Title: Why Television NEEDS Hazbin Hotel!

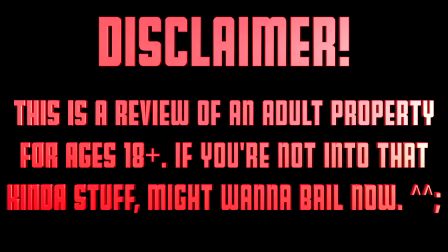0s
Just as a fair warning, this is a review of an adult property suitable for ages 18 and up only.
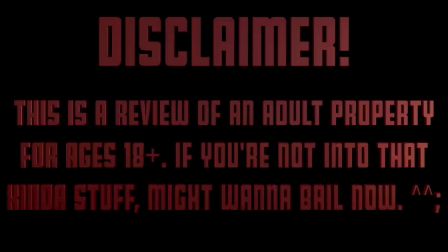5s
If you're not of that age or this doesn't interest you, you might want to back out now. If not, enjoy the show.
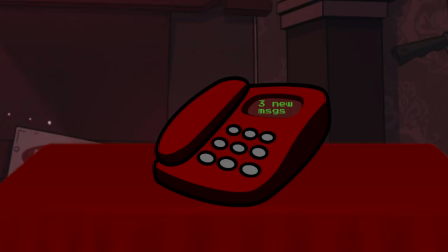14s Hey, you've reached the line of the Hasbun Hotel. For check-in, press 1. For reformation services, press 2. If you're the guy who keeps pestering us to buy stuff, congratulations, my fine fellow. You're officially a fate worse than death.
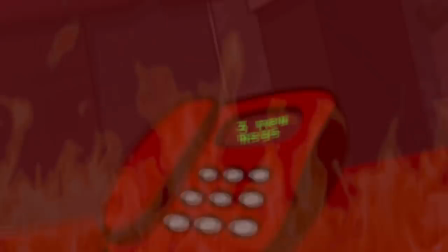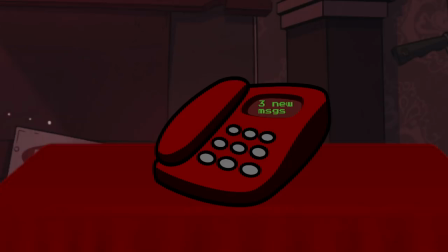36s Hey, how you doing? My name's Doomguy. I've heard hell's got an overpopulation problem, and I just wanted to offer my services. I've cleared out the denizens of hell plenty of times before, you know, got some work experience there. And yeah, not really doing anything at the moment.
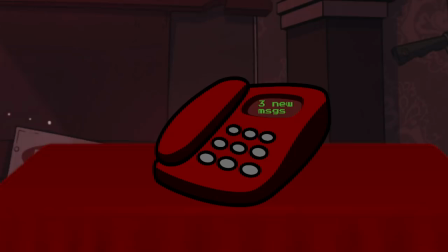52s So if the whole redemption thing's not working out for you, I could clean up the place pretty quick. Oh, my friends tell me I make a pretty good margarita, too, so I could run the bar if you want.
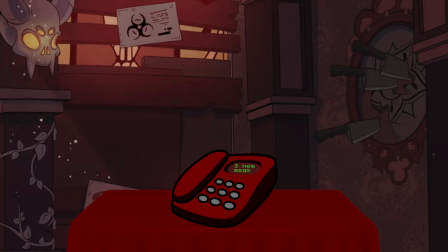62s So, yeah, mass genocide or cold drinks, if either of those sound good, then I guess I'm your guy.
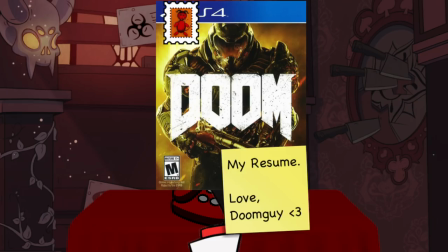67s I milled you a copy of my resume, so maybe I'll hear back from you soon, okay? Okay, I'll see you later.
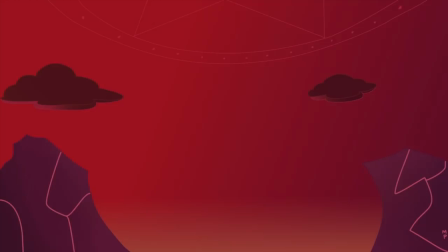74s Eh, I'll put it on file.
So, it's come to this.
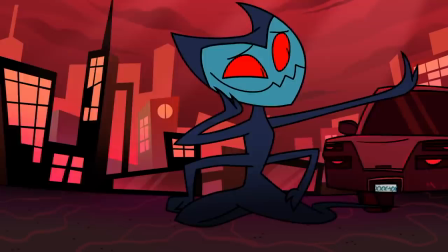80s
Years and years of blood, sweat, tears, and...
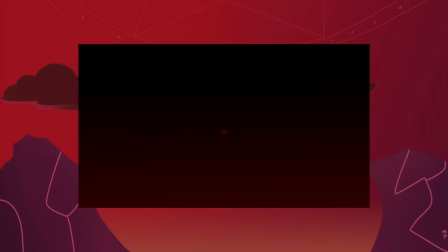84s
More blood has led us to the magnum opus of famous online animator Vivzy Pop, Has Been Hotel. hell.
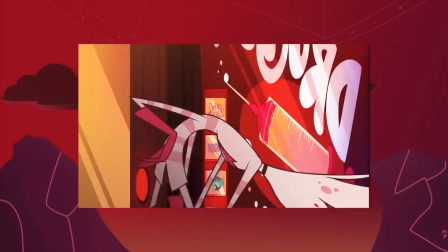90s
It's as vulgar, crass, violent, and offensive as you can get.
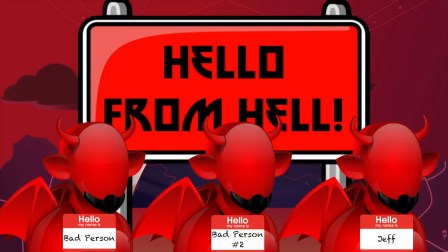93s
And for a show that takes place entirely in hell, you know, where all the bad people go, it makes complete sense in my eyes.
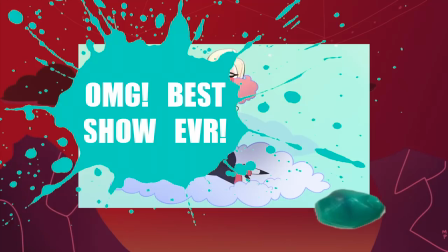100s
Now if you're expecting endless gushing like 90% of the internet, well, there'll be a little bit of that.
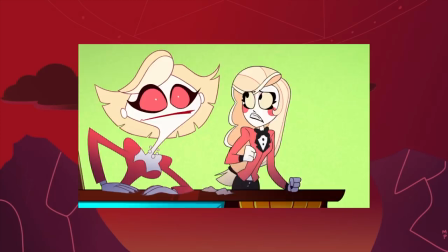106s
But more than anything, I want to focus on one hard-hitting question.
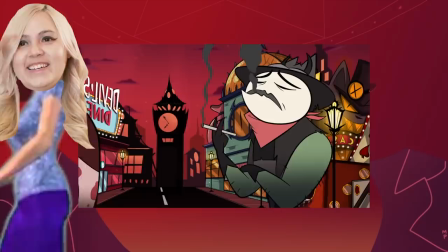110s
Like anyone who creates an animated pilot, Vivzi is shopping this around in hopes that it'll get picked up for a full series.
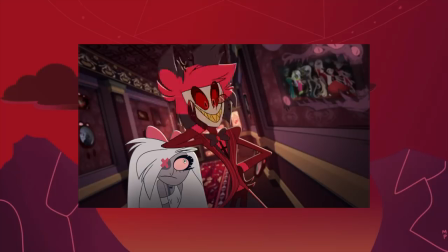115s
And the major thing to ask here is why? Why should this get picked up for a full series?
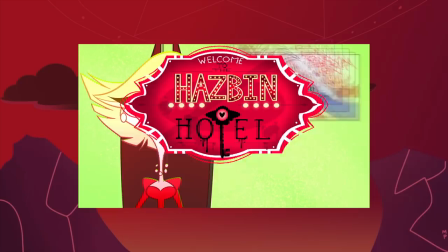121s
Why should potential buyers give this show a chance? Why should Has Been Hotel become the next big thing?
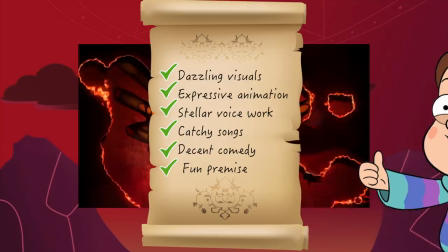127s
I mean it has dazzling visuals, expressive animation, stellar voice work, catchy songs, decent comedy, and a fun premise.
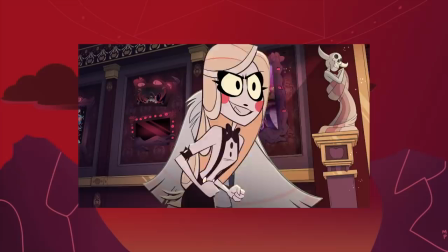134s
Those things alone are enough to make for a great potential show, right? But from where I'm standing, the potential of Has Been Hotel actually goes way deeper than a lot of people might expect.
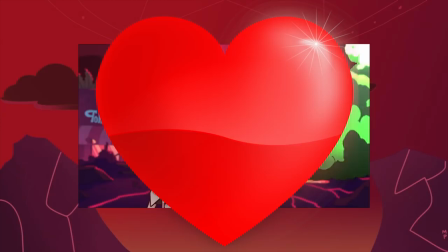143s
Speaking as a lifelong lover of cartoons and someone who's wanted to make their own cartoon for years now,
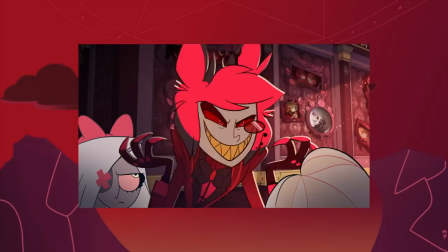148s
the greenlighting of this show on mainstream TV will stand as a beacon of hope for multiple different reasons.
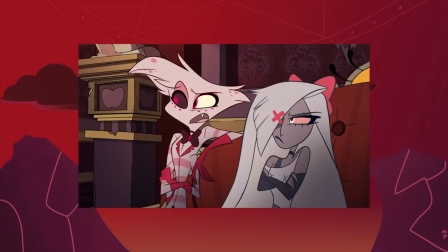154s
Different reasons that, of course, I'm going to discuss today. Full disclosure, I have spoken to Vivzy on many occasions and she's been nothing but a sweetheart,
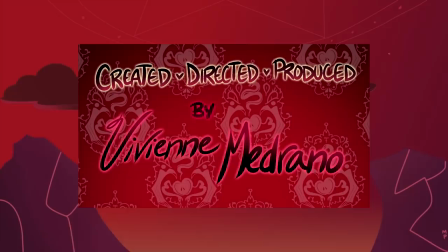162s
but I'll be putting all personal biases aside for this analysis just so I can judge the art for what it is.
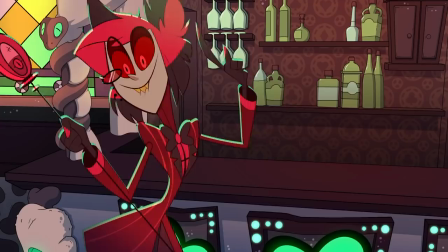167s
Though expect a little something for her at the end. Open up those windows and grab a cool glass of something cause it's gonna be a hot one tonight!
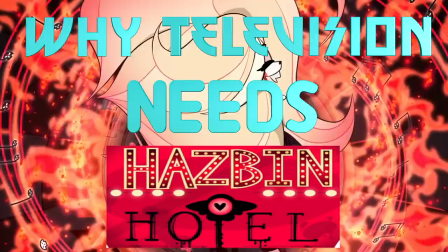175s
Let's discuss why television needs has been hotel!
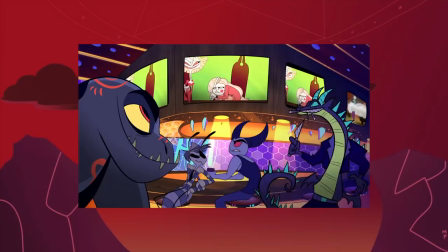181s
So anyone who's followed Vivzy's animations for a while can tell that her signature style is just oozing from every crack of this production.
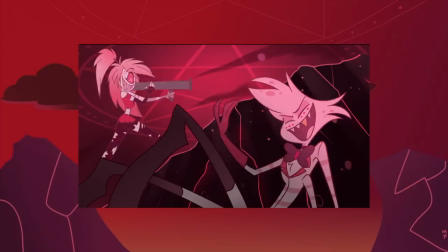189s
The backgrounds and environments are really well drawn, and are loaded with blink and you'll miss the details.
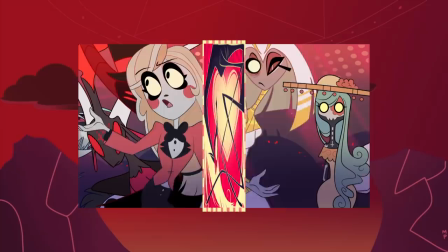194s
The actions and effects have tons of punch to them, which is definitely needed when you have gang violence in hell.
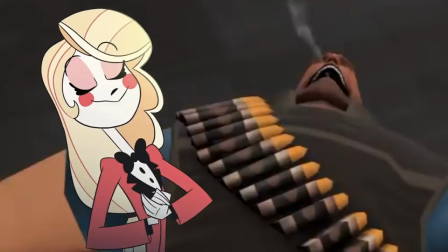198s
And Vivzy's greatest strength since the beginning, her character designs, are as good as they've ever been.
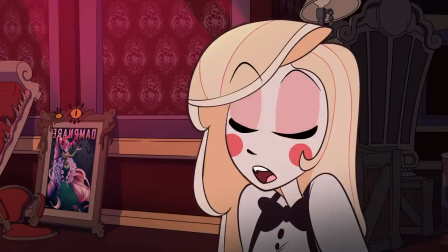206s
This is one of those animated pilots where you can just mute the entire thing and still be able to sum up a character's personality just based on how they look.
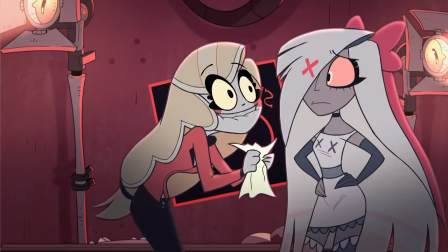214s
Alright, a smiley blonde girl with rosy cheeks and a literal puppy dog face? She's the bubbly optimist with a song in her heart.
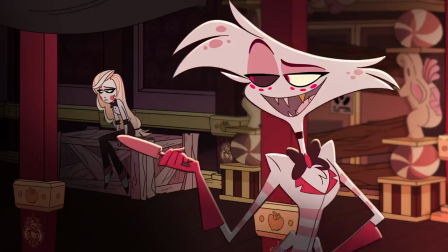221s
A spider guy with a slender body and crooked head with one black and one white eye? He's a shifty quagmire, with a little bit of good hiding under his cruel exterior.
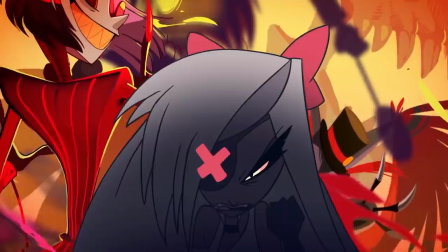230s
A gray girl with scraggly hair and a red X on one of her eyes that never leaves even when her hair is in front of it?
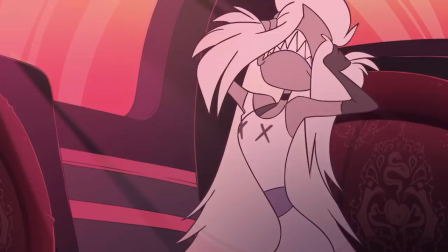235s
She's the anger-prone straight man who's not afraid to X out anybody that makes her mad.
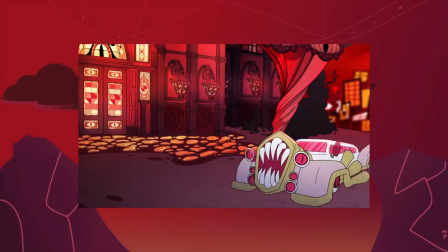240s
Yeah, few characters do dip their toes into over-designed territory, which does make them seem like they weren't really designed with animation in mind.